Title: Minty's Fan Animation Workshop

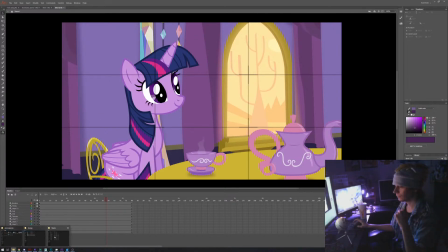(12:27)
I have just Twilight. Then the next shot, when you cut to
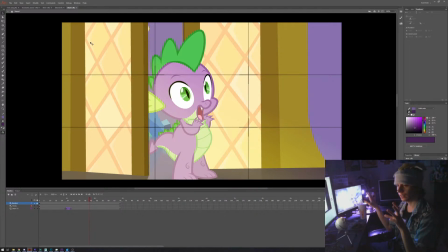(12:35)
oh, and the little tweak that I did for that one that I haven't done since, but I realized that the color palette of the inside of the castle just made more sense with yellows and purples and than purples and greens.
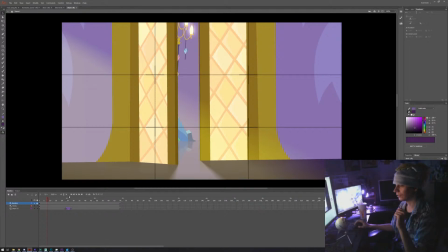(12:52)
So you already have Spike that just pops in the frame. It's quite interesting with that one because you have basically you have Spike. You have this run animation which was actually recycled from Project Undercloud 2.
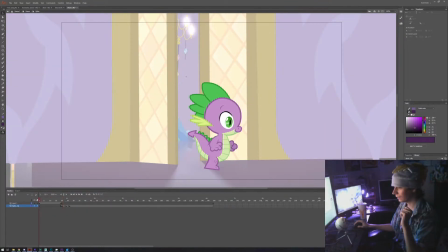(13:08)
So you look at Spike and basically you have the run. Originally the run. Basically what I did was that I found a place where he ran. It basically just took it as reference. So you had that. So it was a nice. Basically it was just a nice loop, and.
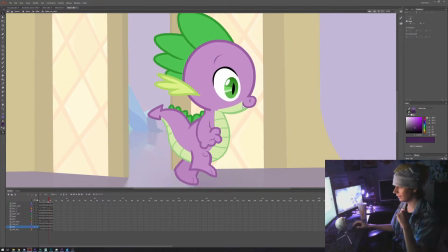(13:28)
So one of the things, for example, the tail, that basically, if you look at it closely, you see that it kind of curves. Nowadays with Toon Boom, I'd basically just go with a curve. That's it. So you basically have that. So you have him, he stops,
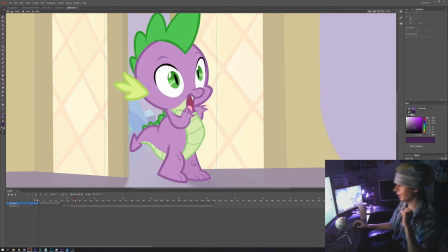(13:47)
and as he stops, I needed him to basically just stretch like that. And as he stretched, he just stepped back. And you see his foot just steps back, and then you have like the little bounce back, because to make it more bouncy.
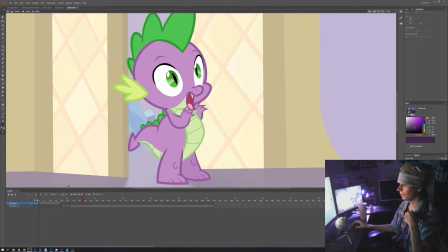(14:05)
It really sells it.
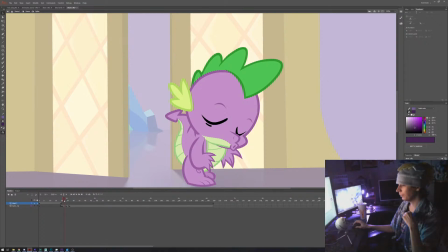(14:10)
There was also held frames here, because basically I just kept that pose, and by keeping the pose it's more solid like that. It's kind of why when you look at animation done in 2, it just feels more solid for some reason.
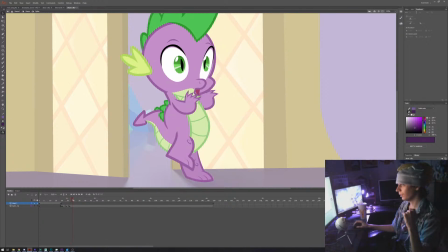(14:26)
Just holding that pose really helps. Then you stretch him. I didn't really stretch much his head, and looking back, maybe I could. So there we go. And you just go, whoa, wow.
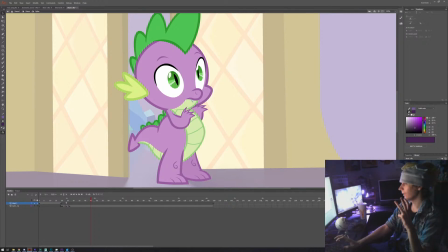(14:45)
Yeah, really go, wow. So and you go with that, and then you have his expression.
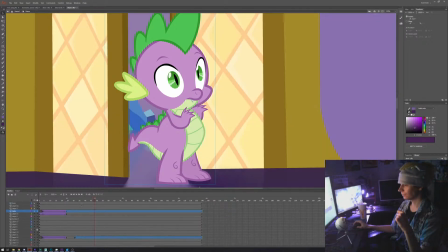(14:52)
He has his eyebrows up. So basically you have this.
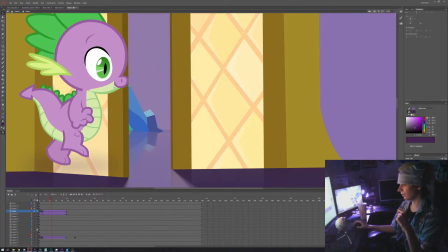(14:57)
You had also animated a little some contact shadows under.
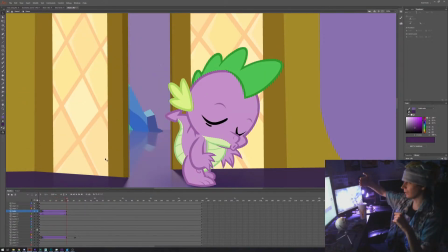(15:02)
I also basically just took the character and put in the ground. Basically just did some perspective to just get a shadow later in After Effects.
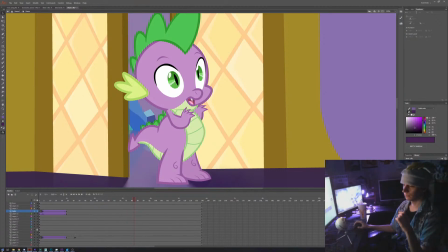(15:16)
There we go. And he goes, and then the shot 4. Shot 4 is pretty straightforward as well.
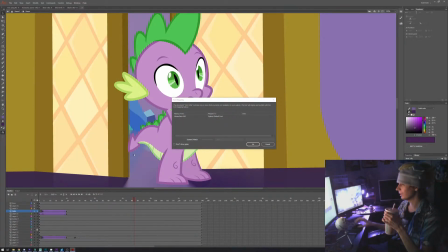(15:29)
The whole joke was really just, you know, it was kind of lazy looking back,
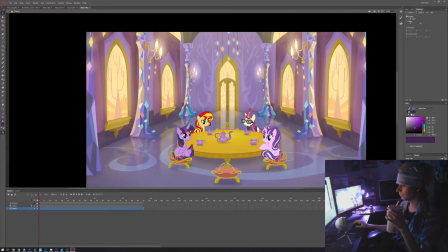(15:35)
but you have basically just one close-up,
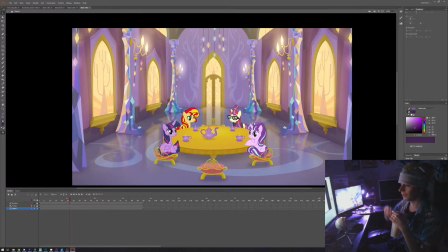(15:41)
and basically with the close-up what I did was just doing basically just cutting to basically just cropping in to basically show, oh, so you have twilight, sunset, moon dancer,
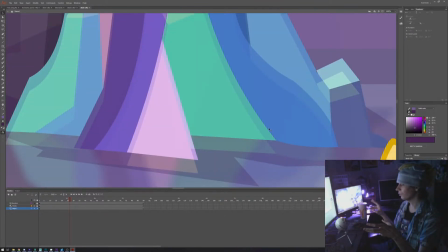(15:59)
starlight, and the time actually it was back in season 5, so I didn't realize later that it would change your main style,
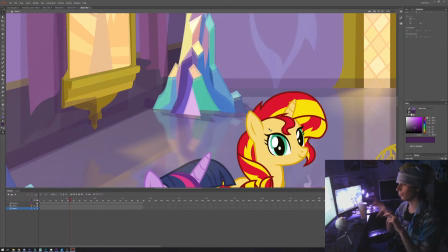(16:08)
and I think when the season 6 opener started, and I even realized that it changed your main style.
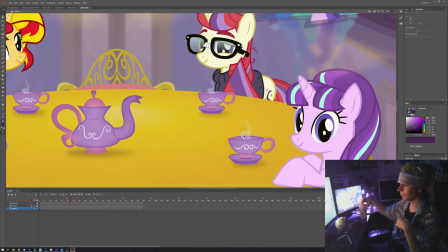(16:18)
It's kind of funny as well if you look at the basically steam coming from the T. It's actually recycled animation as well. There's a lot of stuff that was recycled.